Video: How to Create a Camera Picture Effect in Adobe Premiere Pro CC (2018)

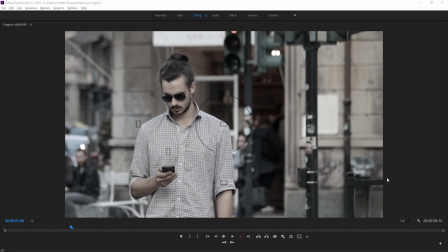(0:00)
Hey, what's up, everybody? Adobe Masters here, and today I'm gonna be showing you how to create a camera picture effect in Adobe Premiere Pro. So it's gonna look a little something like this.
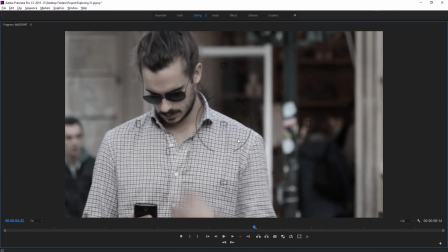(0:11)
And there you have it. We've all seen a movie where something like this was used.
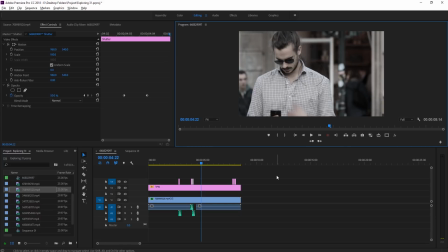(0:15)
You know, it's usually used to track a bad guy or to introduce a bad guy and show that a team is following them, something like that. So this is the effect we are going to be creating. Let's get started.
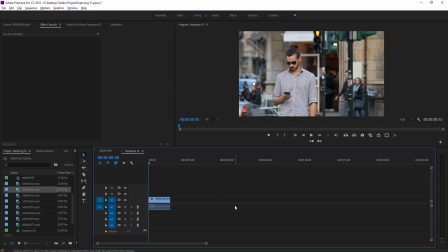(0:26)
What we need to do is have a sequence with our footage in it, and then we're going to need a couple of different aspects.
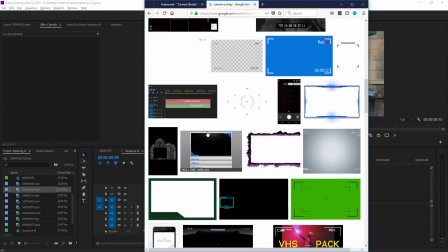(0:31)
The first is going to be an overlay. You can just search for camera overlay on Google and find a good one.
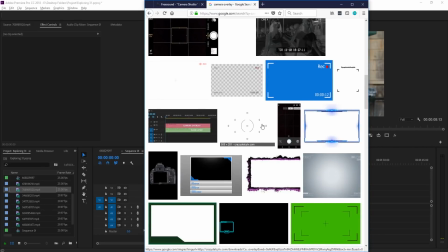(0:37)
I use this one right here. Remember that if this is for something professional, you have to remember copyrights might come into play, so make sure you aren't using anything that is copyrighted.
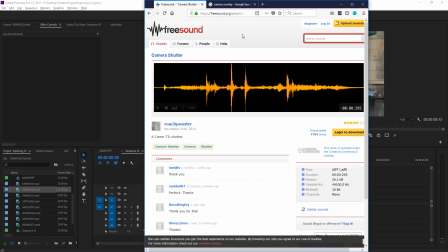(0:46)
And then we're using a sound here, which is a camera shutter. I got off of freesound.org, and I just searched for camera shutter, and I got to this one, a Canon T2i shutter that has a very nice, clean sound to it, right like so.
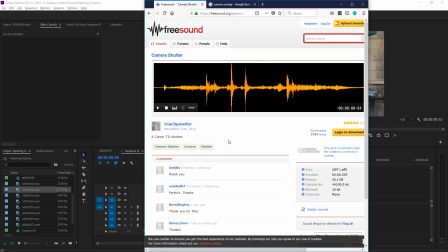(1:01)
So those are the two things that I am using in my production to create this overall effect.
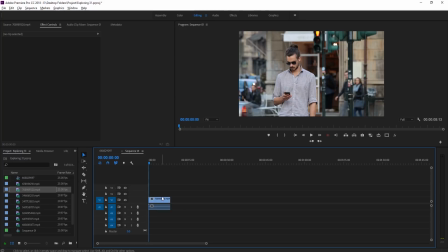(1:09)
First thing we're going to do is we need to desaturate the film just a little bit.
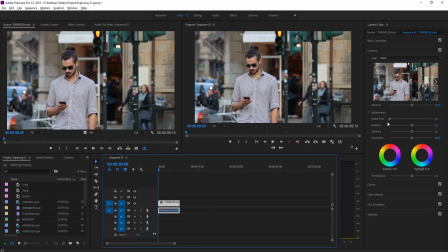(1:14)
For some reason, Hollywood goes along with this idea that the camera is black and white, and then, I don't know, it's just something that always happens. So we want to take our film and then desaturate it just a little bit. Easiest way to do that is click on it, go to color up here, and then Lumetri color.
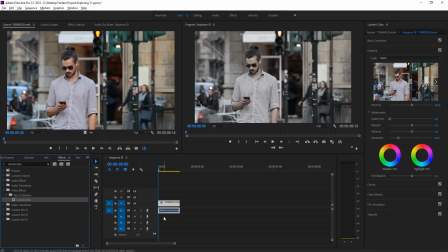(1:31)
You can also go into your effects and drag in Lumetri color on here, or search for saturation, or it's HLS. If you search for HLS right here, you can bring in color balance and use desaturation on that as well. So now that we have a slightly desaturated shot, we're going to go ahead and bring in the overlay that we have downloaded and imported.
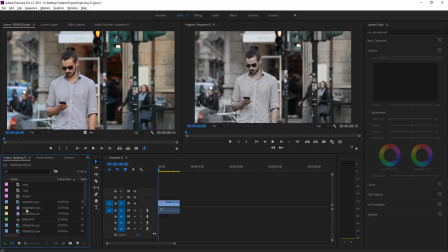(1:50)
And that overlay is going to be right here. It's going to be this one right here, the
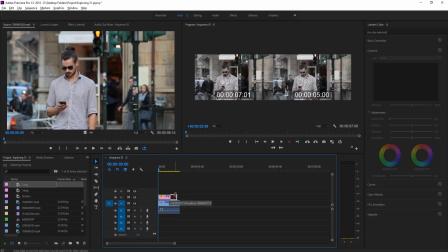(2:01)
PNG number one, right like so. And you'll see that it already has a background keyed out.
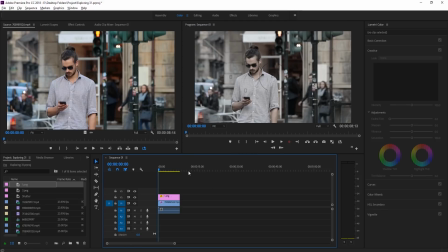(2:07)
So it's just like literally dropping over it. And this just makes it look like a camera. Next, what we wanna do is we need to actually create our shutter. So what we wanna do is go in to the graphics here.
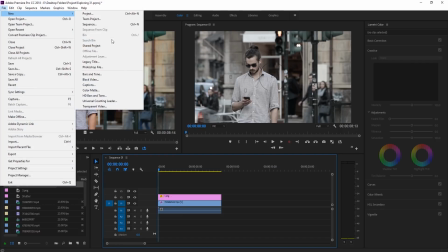(2:20)
We're going to create ourselves a file, new, and then black video. Or you can actually use a color mat if you wanna create a different colored shutter, but what I'm going to do is I'm going to use a black video because that's probably the simplest right here.
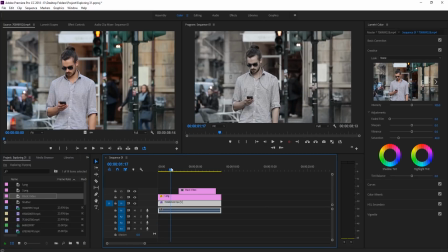(2:33)
We're going to drag that on, and then now we're going to find places where we want the picture to be taken. So for example, maybe right here we want a picture taken.
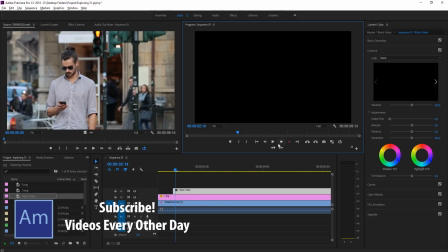(2:41)
So we're going to drag the black video up to it and then go forward 1, 2, 3 frames and cut it right there.
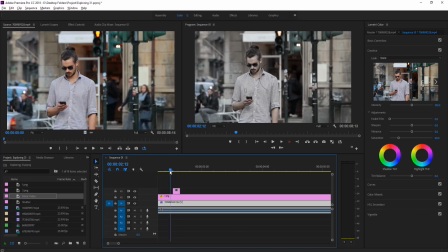(2:47)
And so now we have this black image that quickly comes in, and because it goes so fast, it makes it look like a shutter.
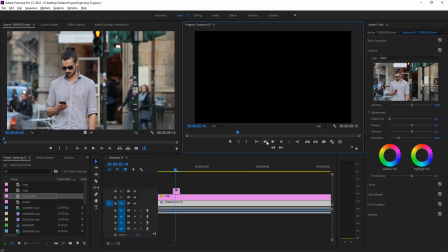(2:53)
What I actually like to do is you'll see that this is on for the, let's see, 1 second, 2 second, or 1 frame, 2 frames, 3 frames, and then off. On this third frame right here, I like to reduce the opacity.
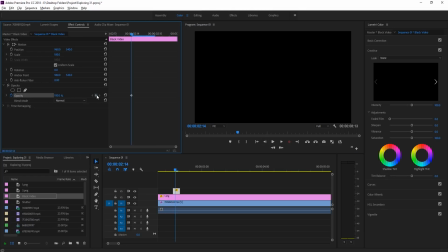(3:07)
So if we go to the second one, and then we use a keyframe, we can go to this third one and make it go down to something like 50%.
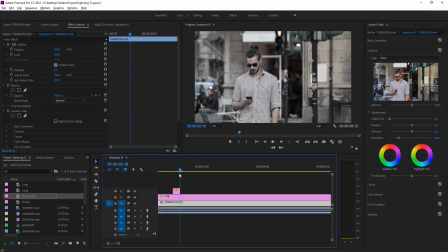(3:15)
This just gives it a little bit more of the proper illusion of the opacity slowly coming back, because as the shutter moves, there's gonna be some motion blur on it, and it just makes it look a little bit more realistic. It also allows us to chain them together.
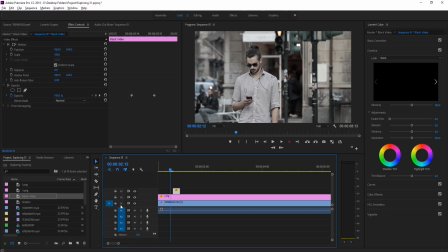(3:27)
So if I click Control C, which is to copy this, and then make sure that this is selected on video 3, otherwise it'll paste into our actual video right here.
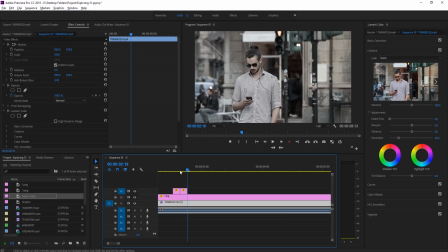(3:36)
I can now hit Control V right at the end, and you'll see that it creates two shutters. And it isn't just one black bar the whole time, it actually makes it look like two pictures were taken really, really fast next to one another. And then I'm going to finally add another one right here. So now it looks like we're taking three pictures.
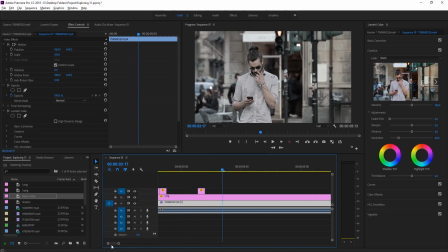(3:54)
And so that is that side of things. Now what we're gonna do is we have two things left to do, and that is to add in our effects and to maybe simulate some camera movement. If you'll notice, this is on a tripod.
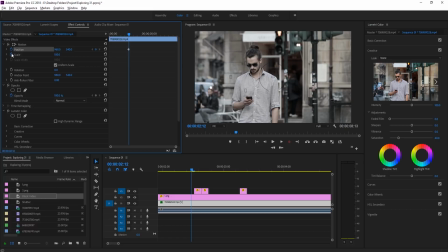(4:05)
So what I like to do is actually click on the video piece right here, go into position, scale, and then move this forward a couple of frames the whole time. I actually did like a whole clip based one. So for example, we can go all the way at the beginning here, create two keyframes, and then sort of move,
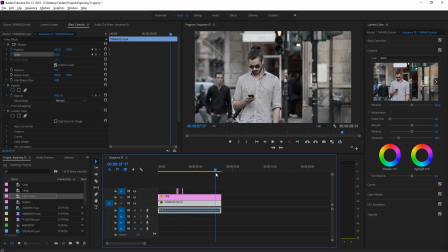(4:23)
make sure that's both selected, and then move to the end or to where you ever want to stop.
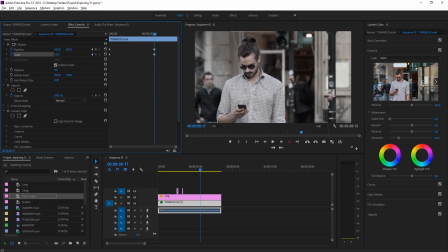(4:28)
So let's go like right here, and then maybe zoom it in some, move it to the left some, like maybe like just focus it on his face right here.
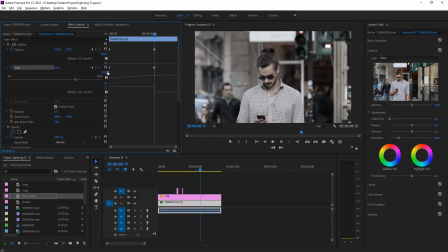(4:36)
And then now what we can do is we can actually drop these both down and then just sort of have some fun with the controls here.
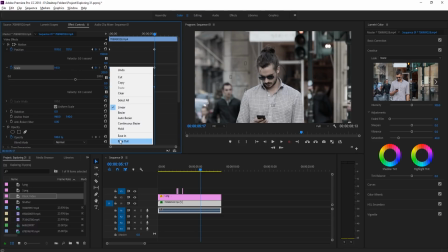(4:42)
So the scale, we can take this first one, right click and go easy in, and then maybe drag this around.
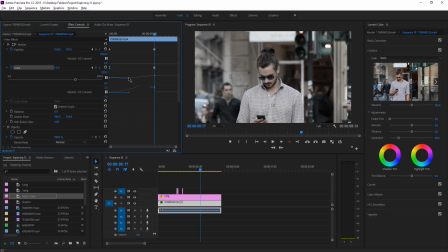(4:50)
So you can see we're creating some interesting effects here with the velocity graphs. And this just makes it look a little bit more natural, I feel, overall. And we can do the same thing with the position right here. We can just have some fun with it. Maybe do the same sort of easy, the temporal interpolation, easy in.
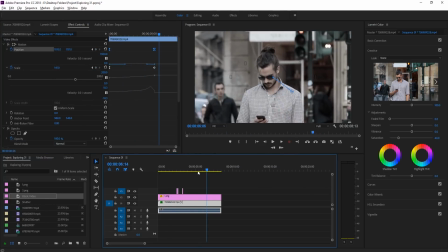(5:10)
Drag it around. And now we have this sort of, it feels a little bit like a natural camera movement going in.
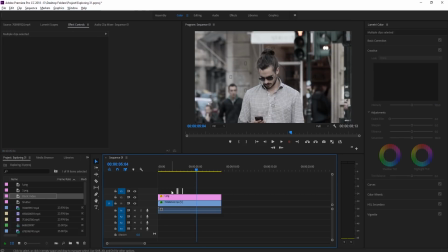(5:16)
And then we can just create our shots right here, and you know, we could copy and paste this as well and make it take pictures up here as well.
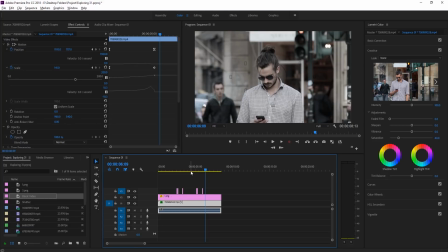(5:24)
So you just kind of emulate some camera movement in there to make it look a little bit more realistic.
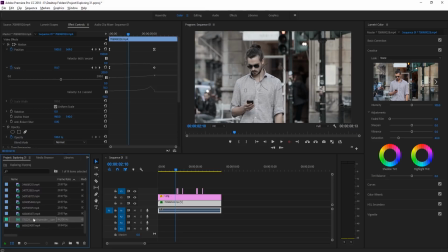(5:29)
And then the last step is we just need to take our sound effect and drag it in right here.
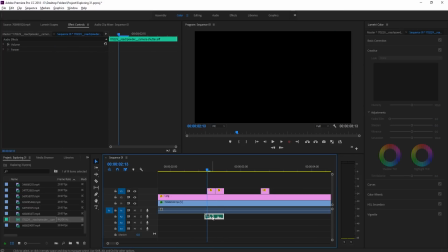(5:34)
So we're going to put it right there. And then we want this sound effect to play at the beginning of each one of these. So we can copy and paste this, or we can just keep dragging them out since it isn't something unique. If we copy and paste this, make sure you do the same as this. It's going to go on whichever one is lowest highlighted. So if we copy and paste it and we want it to go on the third one, we'll put it here.
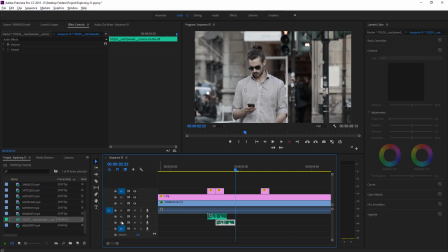(5:54)
And then now you can see that there's two of them right like so. If we wanted it on the fourth, we'd only have the fourth selected, or we can just do it sort of like that. Or, like I said, you can just drag them out to match all of them.
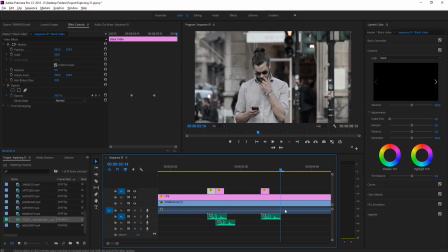(6:03)
And so now what we have is we have the effect created, and now we have our picture effect completely created. So it's just a couple of different things put together. It's not too complicated. You just need yourself an overlay, a good sound effect, and then just to create a shutter, a mock shutter, and put it all together.
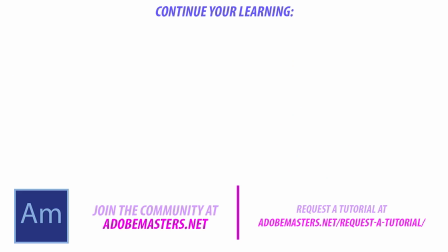(6:23)
Thanks everyone for joining me. If you have any questions or comments, go ahead and throw them in the comment section below or on our website at adobemasters.net. If you want to see my videos similar to this one, go ahead and hit that subscribe button. I make a video every other day on Adobe related products. And until next time, guys, see ya.